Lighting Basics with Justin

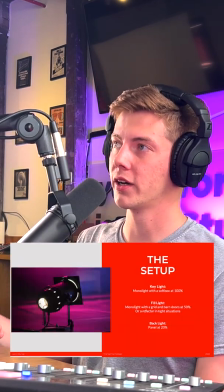0:00 quick little lighting crash course: the key light, the fill light, and the backlight. This is the best basic lighting setup you can get with 3 lights.
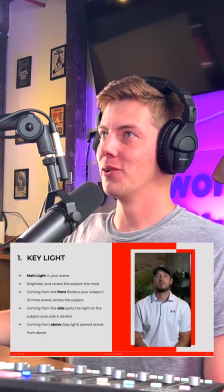0:07 This picture is just the key light. So the key light is going to be your main light in your scene.
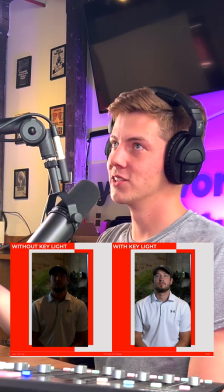0:12 It's going to be the brightest light in your scene. So as you can see, this is a photo without the key light, and this is with the key light.
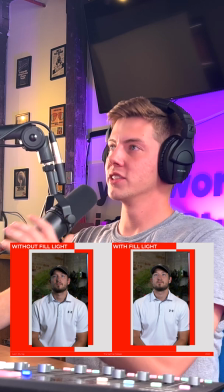0:17 But the fill light is really where you're going to get that creative touch from. A little bit less of a distinctive difference, but if you see on the left side, that's just the key light, so without the fill light.
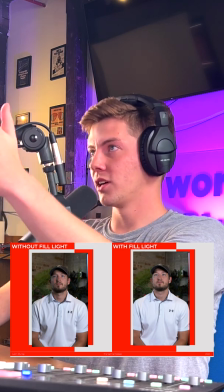0:26 Left side of his face, a lot of shadows. On the right side, nice and evenly lit.
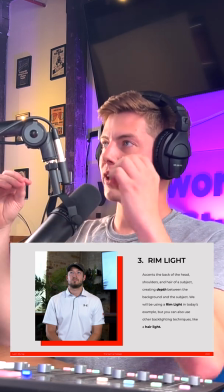0:30 The rim light is basically going to create depth from the subject and pull them out from the background a little bit.
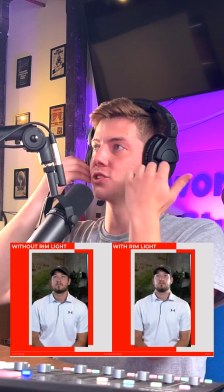0:38 So you can see on his cheeks, it kind of defines his facial structure and his jawline a little bit more there.
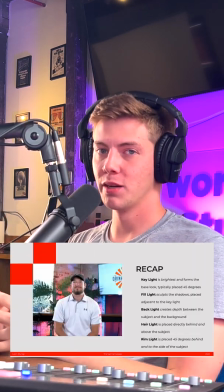0:44 So if you can understand those basic concepts, you'll be able to light your setting really, really well.
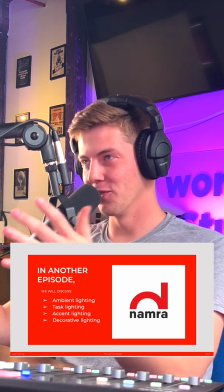0:48 So thank you, everybody. I just brought a YouTube video. YouTube video, man. Freaking A, dude.